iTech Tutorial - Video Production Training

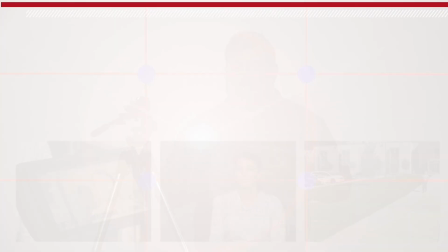(4:01)
The rule of thirds is pretty simple. essentially pretend we're playing tic-tac-toe on your screen see how it's dividing it into thirds so how does this help you when you are framing your shot you'll want to line up what you're filming
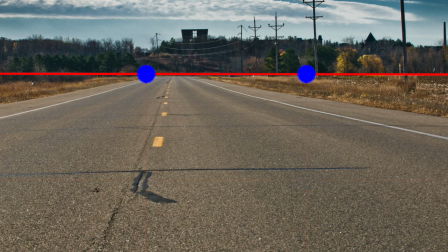(4:15)
on these lines horizontal action like a horizon can be lined
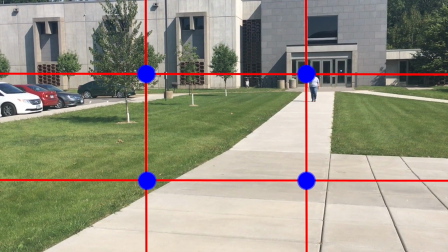(4:20)
up on the horizontal lines and vertical action say someone walking up a sidewalk can be lined up on the
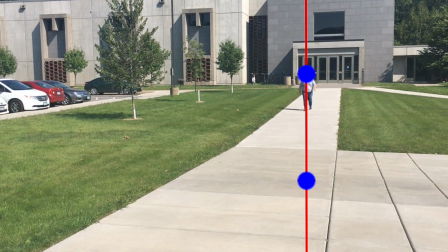(4:26)
vertical lines key The components of your shot can be lined up at the four intersecting points.
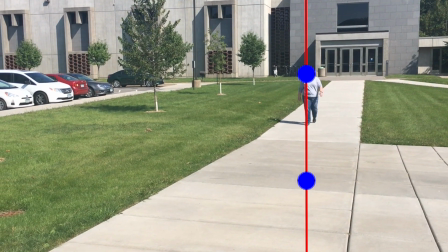(4:33)
So in this shot, I have lined up the walking person on the right vertical line,
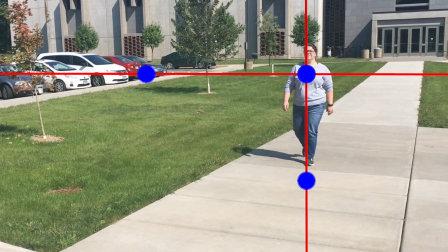(4:37)
my horizon on the top horizontal line, and put her face on the upper right intersecting line, being she is the focus of my shot. This is a great time to bring up headroom and leadroom. Headroom is the space between the top of my subject's head and the top of the frame.
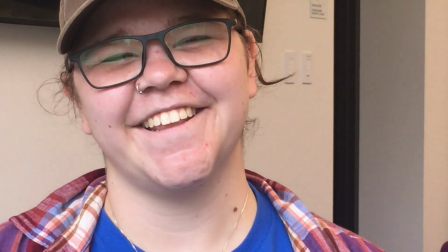(4:54)
Not enough headroom will cut off the top of your subject and your shot might look a little crowded.
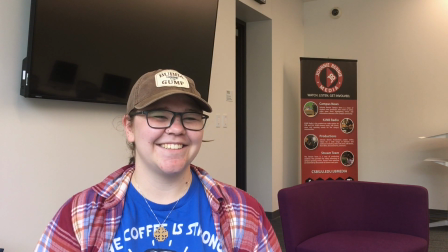(4:59)
Too much headroom will make your subject look insignificant. This is where the intersection points using the rule of thirds come in.
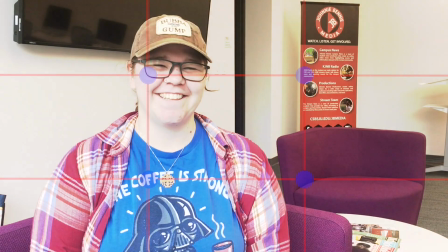(5:07)
Again, align your subject at one of these intersection points. Now lead room is the space out in front of your subject.
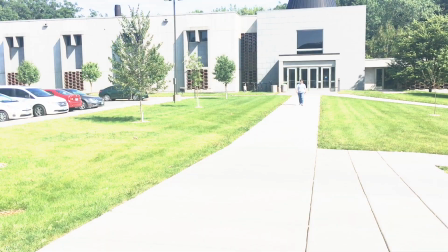(5:15)
Notice I have them walking into the frame and not off the frame like this example. Rule of thirds, headroom, and leadroom apply to all of your shots from interviews, action, and landscape. Again these guidelines can be broken to help create suspense in your film. Think of the last horror movie you watched and how certain shots are framed to create a sense of uneasiness. But remember it must be done intentionally and to enhance your audience's viewing experience.
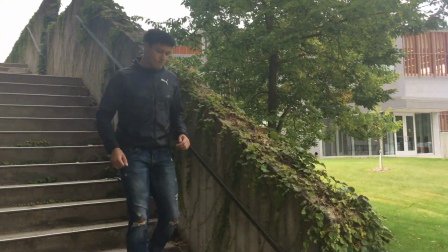(5:47)
The last thing I want to go over in framing is following the action, and by this I mean moving the camera to follow what is happening on the screen.
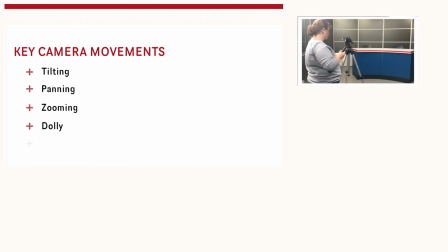(5:56)
There are five key movements to keep in mind. Tilting, panning, zooming, dolly, and trucking.
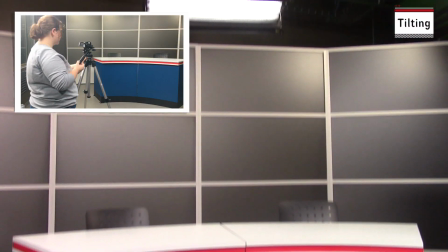(6:03)
Tilting is moving the camera up and down without moving it along another axis. It's much like nodding your head up and down.
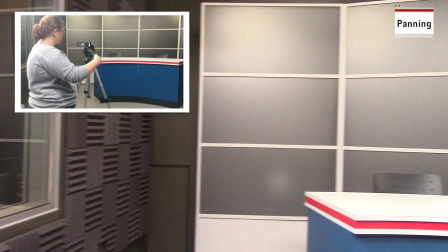(6:11)
Panning is moving the camera from left to right without moving it along another axis, much like shaking your head when saying no.
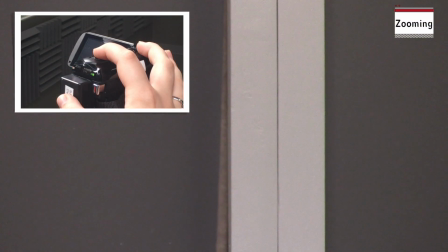(6:19)
Zooming is getting farther away or closer to your subject by changing the vocal length of the lens.
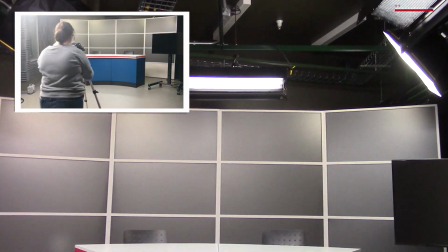(6:25)
You can do this by using the zoom rocker on the camera. Dolly movement is moving the camera forward and back.
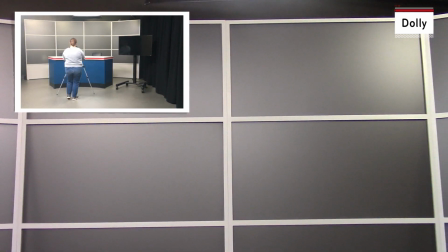(6:33)
Like zooming, you are moving closer to or farther from your subject. But again, you are physically moving the camera instead of using the zoom rocker.
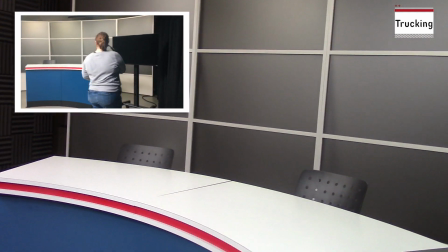(6:42)
Trucking is like a dolly movement but instead you are moving from left to right. Again this is like panning but you are once again moving the camera itself.
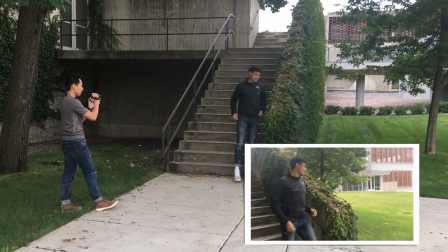(6:50)
Using these five techniques you can follow the action of your shot. It's good practice to try multiple shots of the same scene as you are learning. Using a different camera movement can give you a different look for your film. Now that we have gone over framing let's talk about exposure and focus. Exposure is how much light is being let into your camera.
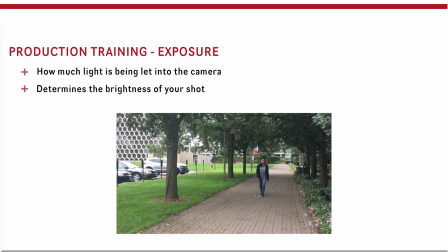(7:12)
When filming it essentially determines the brightness of your shot. You want your content to be properly exposed.
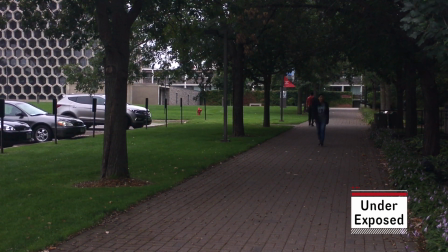(7:19)
Underexposing your shot will make your shot look dark and you will lose detail in shadowy areas.
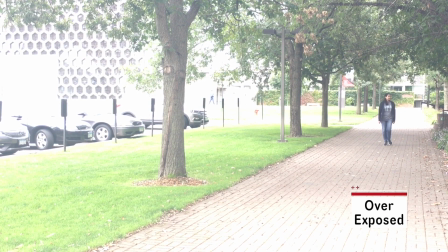(7:24)
On the other hand, overexposing your shot will make it too bright and you will lose detail in the lighted areas.
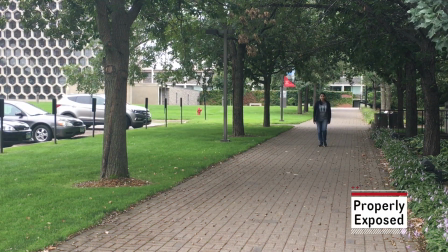(7:30)
With the cameras that you have available for checkout, like this Canon Vixia, they are set up in full auto mode. This means the camera will automatically determine the exposure based on what you are filming. While this is helpful and will work in most instances, it doesn't always work. Here's an example.
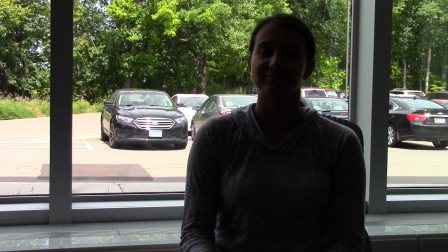(7:47)
We are conducting an interview here where it is very bright in the background because we are filming against a window. If we set the exposure by tapping a certain part of the screen on the camera, say the background,
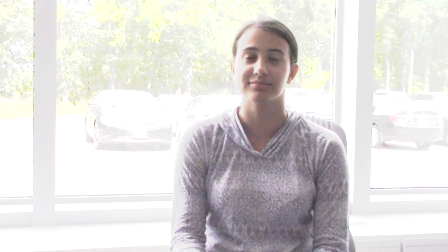(7:59)
you'll notice that our subject becomes dark and hard to see. If we set the auto exposure on the subject, the background becomes too too bright.